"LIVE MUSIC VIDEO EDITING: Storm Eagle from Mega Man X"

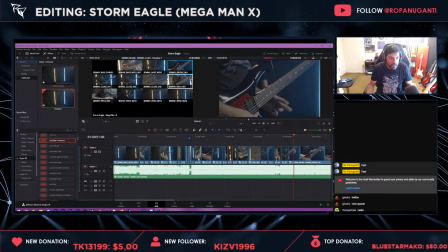1990s
And then maybe we'll do like a... And I don't like doing like new cuts around specifically like solos, because I don't want it to look super faked.
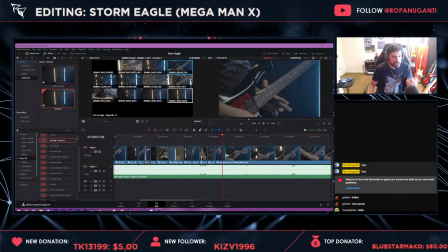2007s
I want people to know that like I played that part straight through and it's still like all the same performance. I don't think I actually got that in time. So let's see if I got...
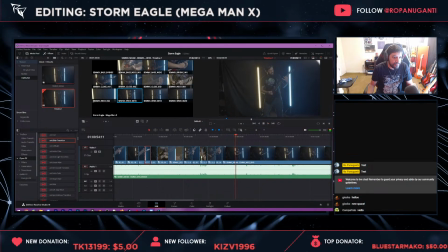We could do...
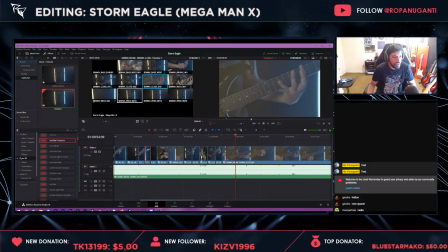2040s
And then we can cut it. And then another spot where like I have a kind of thing. So I'm gonna see if I can get some 3D Storm Eagle flybys or something.
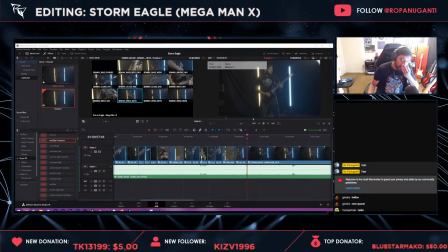2056s
I think that would be really cool. But that's kind of what's nice about video editing in general, is like you can come up with all these ideas on the fly as you see it. You can change your ideas after you filmed it because you're like, oh crap, like that actually doesn't work.
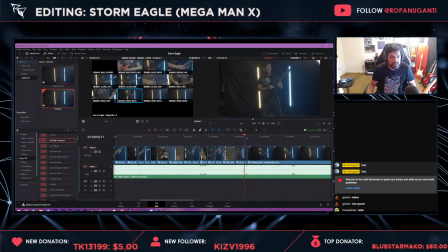2075s
And then especially with video game stuff, or just like visually interesting stuff, you can come up with new ideas from the game. So often I'll get ideas from playing a game. Let's try this shot.
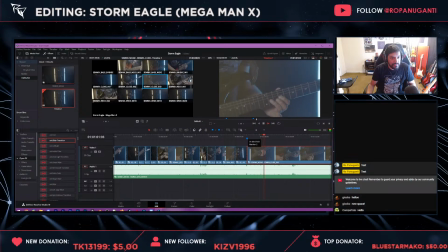This part was really hard to fake because I started going real off book. You might be able to see that as well.
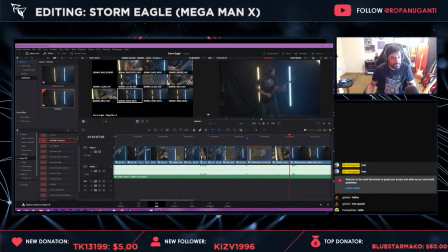And this is another like crazy like glitchy spot. So then I need to get ready for what is the hardest thing I've had to like retry faking.
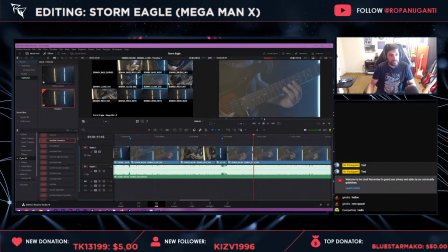Yeah.
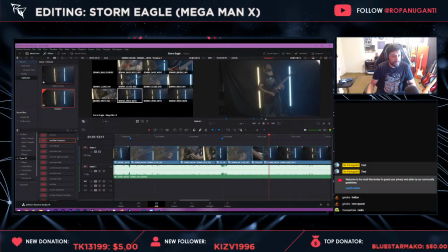Freaking. This is the hardest one.
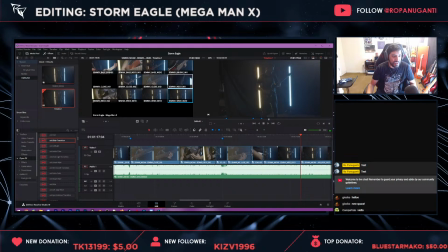2162s
So I'm just like going through angles and trying to find the one that I didn't screw up the faking the most.
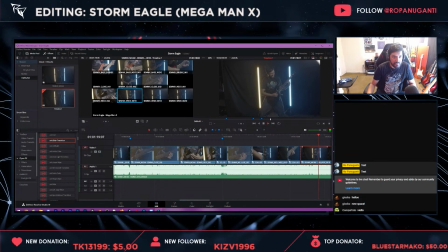And where's my... Yeah, I don't know where my neck angle is. Okay, now we're going to have some fun. And now this is the bass part, which I also faked questionably.
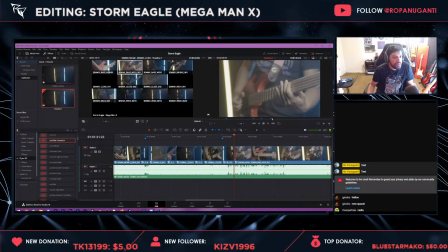I was pretending to have a walkie-talkie there, in case anyone's wondering what the hell I'm doing.
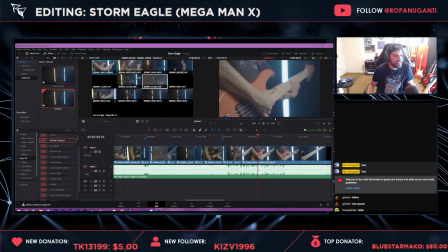2219s
And then we can go back to the wide. But yeah, that's like a little funny section where I was like, well, it's a Storm Eagle. There's like some kind of like Top Gunny vibes going on.